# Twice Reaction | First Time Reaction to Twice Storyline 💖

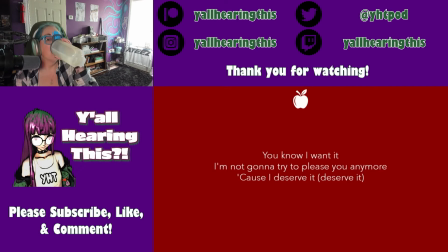Even if this is what people expect them to do, now they won't please them anymore because they finally earned the right to be themselves. As Mina says, however, they are not worried about that because even if people might dislike them for a moment, they know you well enough to know that this won't last.
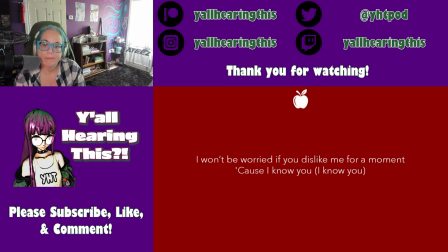Even if their loved one is initially taken aback by this change, even if they avoid their eyes, hide their feelings and run away from them, the girls know that soon enough the other person will be theirs again and they will be back wanting more and more.
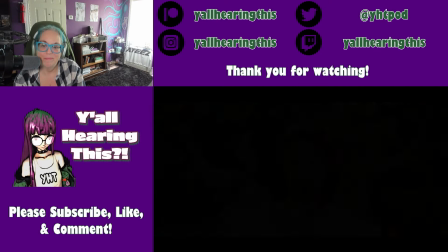Following the Eve concept, the girls here are playing the role of somebody who has welcomed temptation and is now ready to tempt in return.
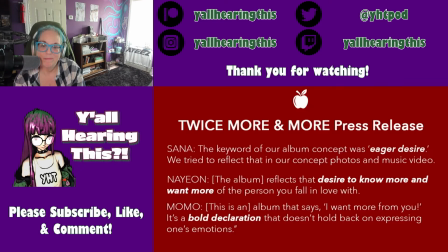In the narrative that they are following in the lyrics, the love that they are singing about is a relationship that has lasted over time and that now needs to go to the next level.
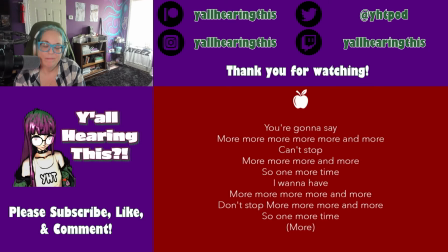They want more and they want the other person to want more from them. and they know that they will succeed because even if they look innocent, they are more in control than what they seem.
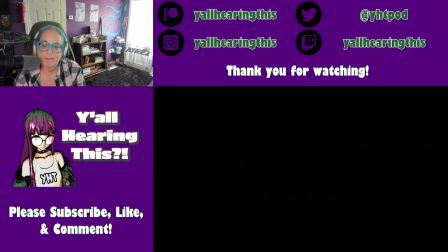This idea is conveyed visually as well because if at the beginning we see the girls interacting with bunnies,
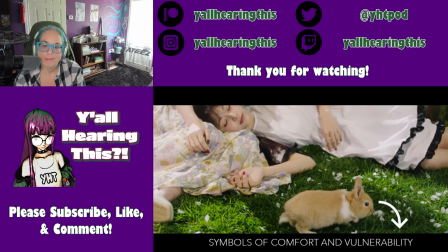which are often associated to comfort and vulnerability,
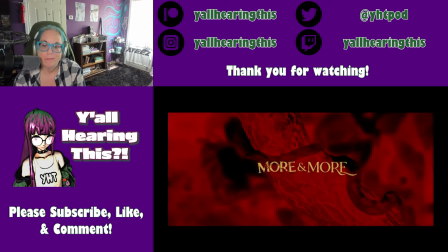as soon as the song starts, the snake appears and we see Chewy surrounded by leopards,
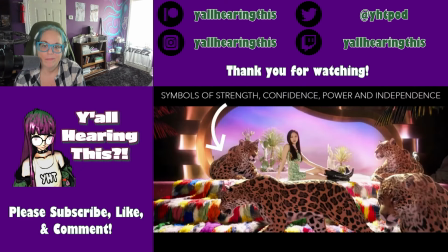which are animals that not only symbolize strength and confidence, but also power and independence.
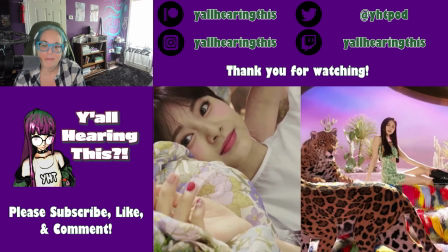Now, these visuals here are meant to introduce us to the transition between innocence and maturity.
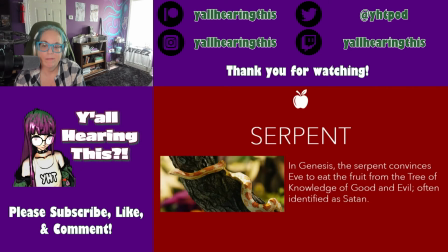The snake is obviously the animal that tempts Eve in the Garden of Eden, but in this context it can also be seen as a bringer of change.
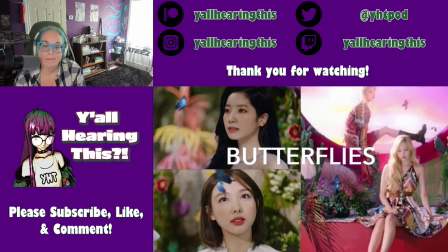And the constant presence of the butterflies in the video seems to confirm this as well, because the butterfly is a common symbol of renewal and transformation.
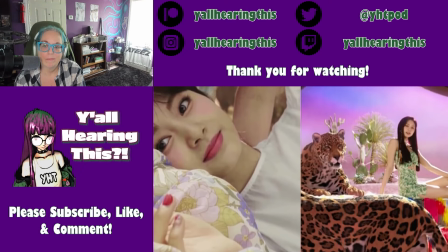Just like the girls are changing and growing, the song focuses on their intention to change and grow in their relationship as well.
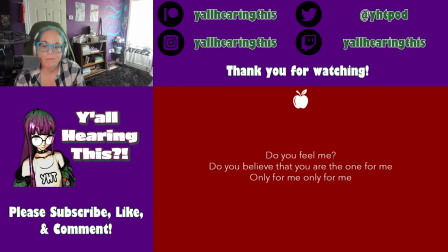So when Jung-yeon wonders if her loved one believes that they are the one for her, Jae-yeon encourages them to let go of the cheesy talk because they know each other well enough to get past that. Once again, this may not be a change that is initially welcomed by the other person.
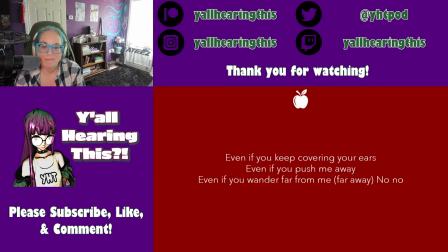They may cover their ears, push them away and wander far away from the girls, but the girls themselves are not worried about that, because they know that as soon as they call their names and the other hears their voices, the subject of their affection will be theirs again and want more and more.
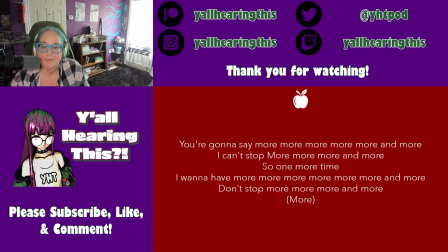The fact that TWICE are in control here is also evident in Chae Young and Nayeon's scene,
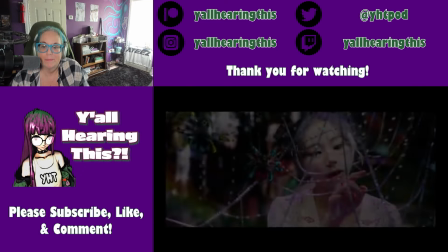because in this part here we see the girls playing with a glittery spiderweb.
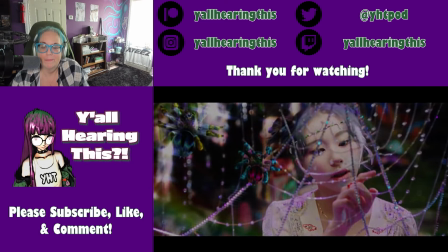Now, this is important not only because the spider is a symbol of growth and
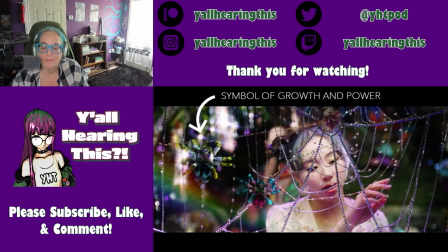power but also because these visuals imply that they are the spiders of this situation.
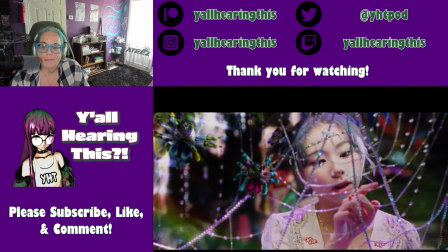They are not trapped in the web, they are playing with the web, meaning that in this context they are the ones who are trapping their loved ones within their thread.
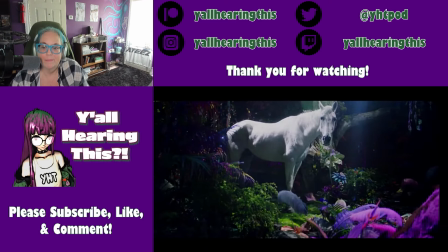This is because, much like what the white horse symbolizes, they are now free from the restraints that constrained them in the past.
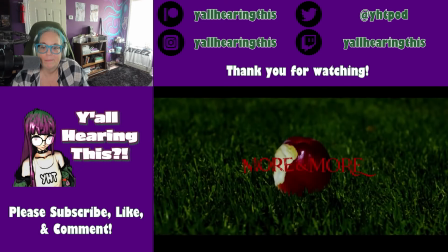As the video shows us, they beat the apple and the illusion of purity is destroyed.
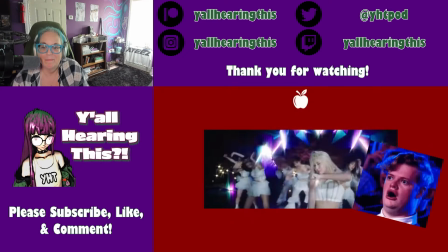So when they finally escape from the garden and end up in the real world, the dance break shows us the girls more confident than ever before.
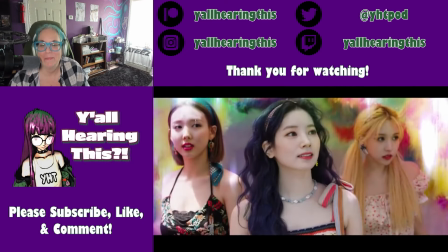This fresh hair is their true self. They are not fairies and they are not ideals.
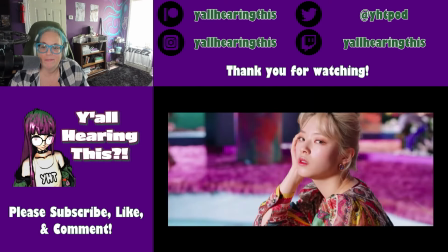They are real women and like all real people, they also have flaws.
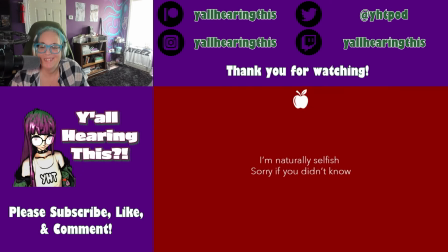As the bridge tells us, they are naturally selfish and they are sorry that you didn't know that but that's the way that it is. Whether you like it or not, they are gonna steal your heart and you will fall for them and they apologize for that but they want more and more.